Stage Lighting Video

Welcome to Infocom's Stage Lighting Series.
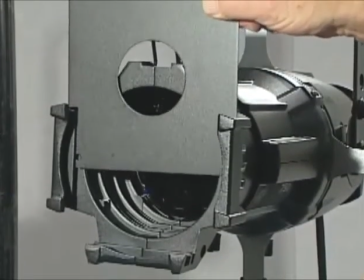[0:04]
This presentation will illustrate a simple stage lighting setup, Lighting Electron for Video.
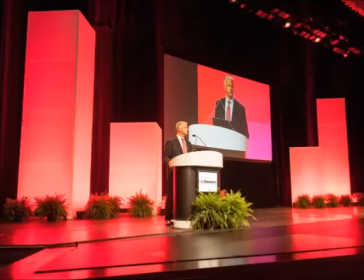[0:10]
While almost any light will draw attention to the stage, when image magnification or video recording is involved,
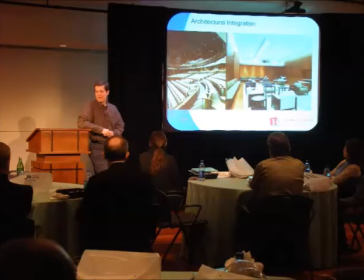[0:17]
simple theatrical lighting becomes more mathematical.
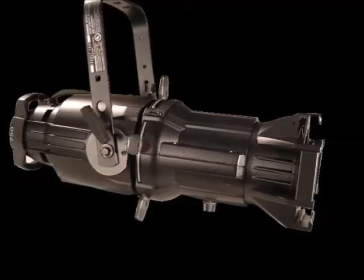[0:21]
The primary instrument used for this setup is the Ellipsoidal Reflector Spotlight, or LECO.
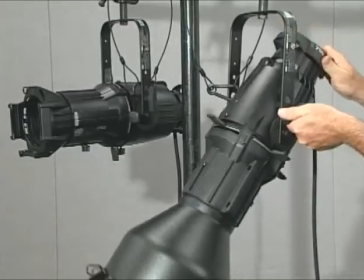[0:29]
We know that LECOs are available in several focal lengths. So, how do you determine which instrument to use?
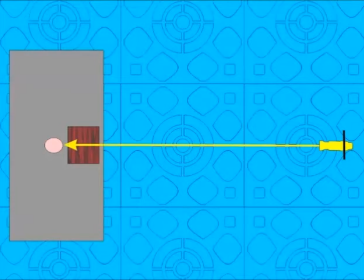[0:37]
Simply put, how far will the instrument be from the target, how wide of a beam is needed to hit the target, and how bright does it need to be?
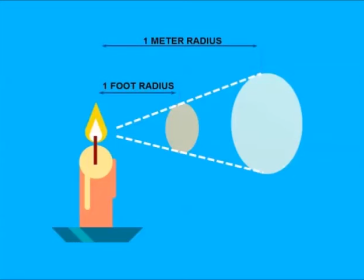[0:47]
Foot candles are the measure of the intensity of a light beam.
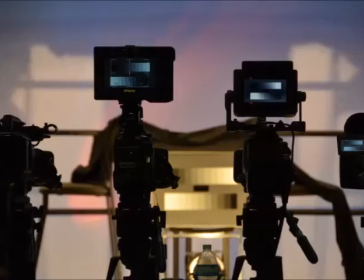[0:51]
While modern video cameras can operate in lower light conditions, a good rule of thumb is to have at least 100 foot candles at the target. Why? Because of improved contrast ratio and depth of field.
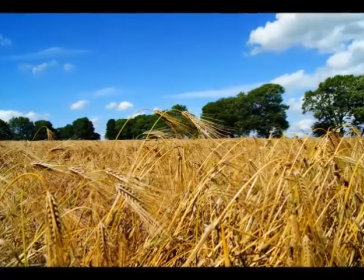[1:06]
Depth of field is how far an object can move toward or away from the lens and remain in focus.
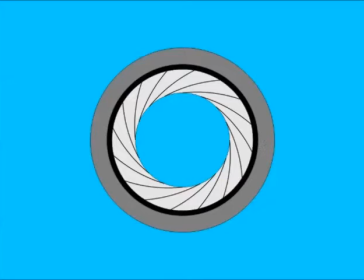[1:13]
It is determined by the size of the iris opening.
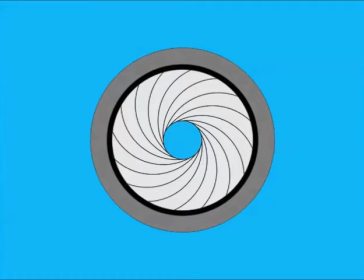[1:18]
As light intensity increases, the iris opening is reduced, resulting in greater depth of field.
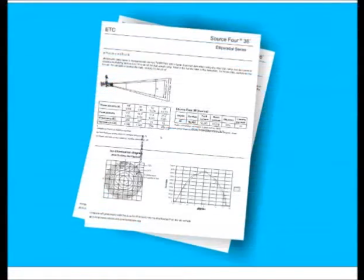[1:26]
Now we turn to photometrics. These are manufacturer's specifications that provide beam width, foot candles, and distance tables.
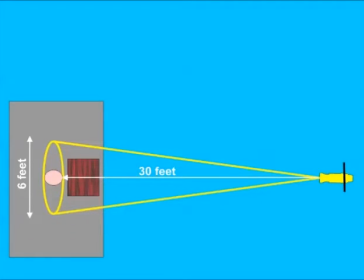[1:37]
For our example, we will assume we need 100 foot candles of intensity at the lectern using a single lego. We need the beam width to be a minimum of 6 feet. The lights will be placed at 30 feet from the lectern.
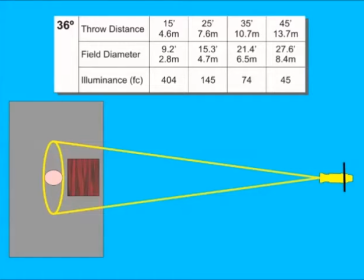[1:54]
Looking at the photometric charts, we see that a 36 degree lego using a 750 watt lamp will give us about 100 foot candles of intensity and can be shuttered down to the desired beam width. A 26 degree lego could also be used if more intensity is required.
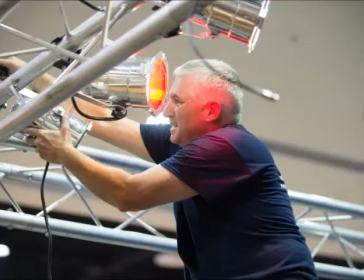[2:13]
When lighting for video use lamps with the correct color temperature.
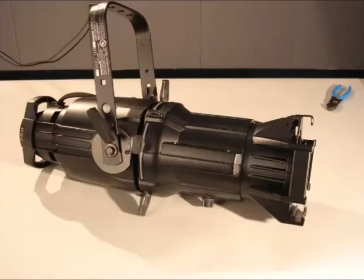[2:18]
For indoor shoots the lamps should be rated at 3200 degrees on the Kelvin scale. Basic three-point stage lighting includes key, fill, and backlight.
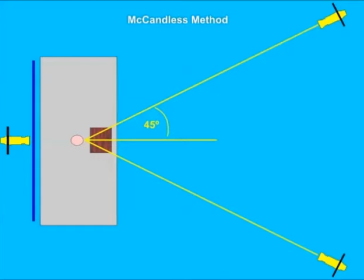[2:32]
While the textbook example has the key and fill lights 45 degrees off axis from the lectern, most portable setups will need adjustment based on physical space. The key and fill lights may be placed closer together so as to provide a backup in case one instrument fails.
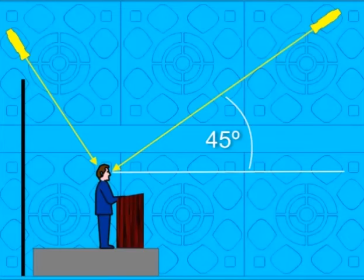[2:54]
Key and fill lights should be at a maximum angle of 45 degrees to the target. Adjustments will be made based on the ceiling height of the venue.
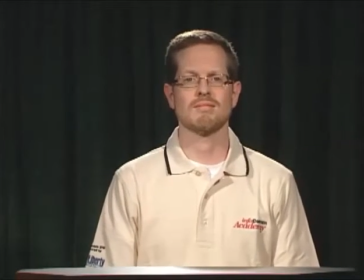[3:05]
If the angle of the key and fill instruments is too steep, harsh shadows will appear under the eyes, nose, and chin.
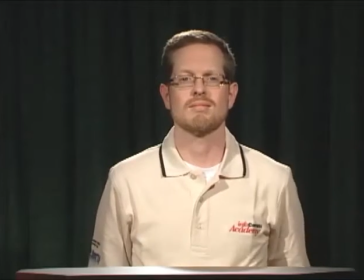[3:14]
Backlighting is a critical requirement when shooting video. An electronic image is two-dimensional by nature.
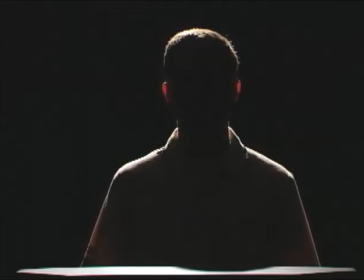[3:22]
Backlighting provides a crisp edge, which improves definition and helps separate the foreground from the background.
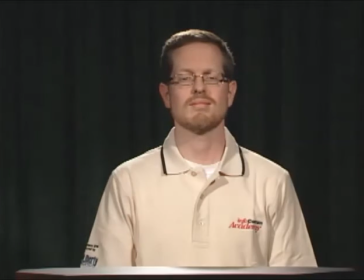[3:30]
This is especially important when working against dark drape backdrops.
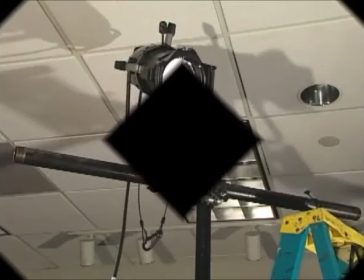[3:36]
Let's move on to our example setup. The first step is to assemble and place the lighting trees.
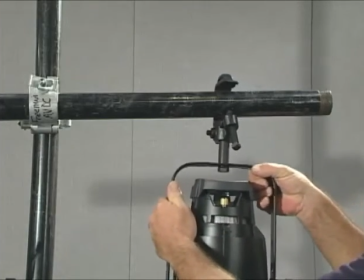[3:43]
Using a ladder, hang the lecos on the tree. Tighten the clamp bolt with a wrench.
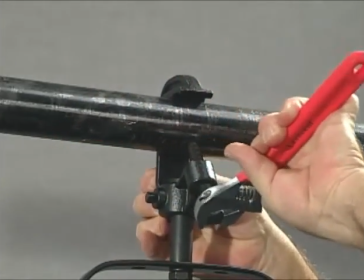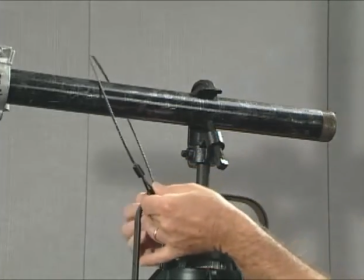[3:56]
Attach a wire safety to each instrument and
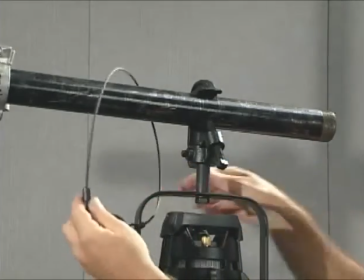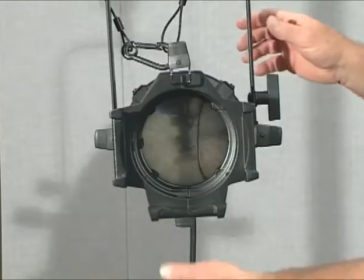[4:06]
open all four shutters completely.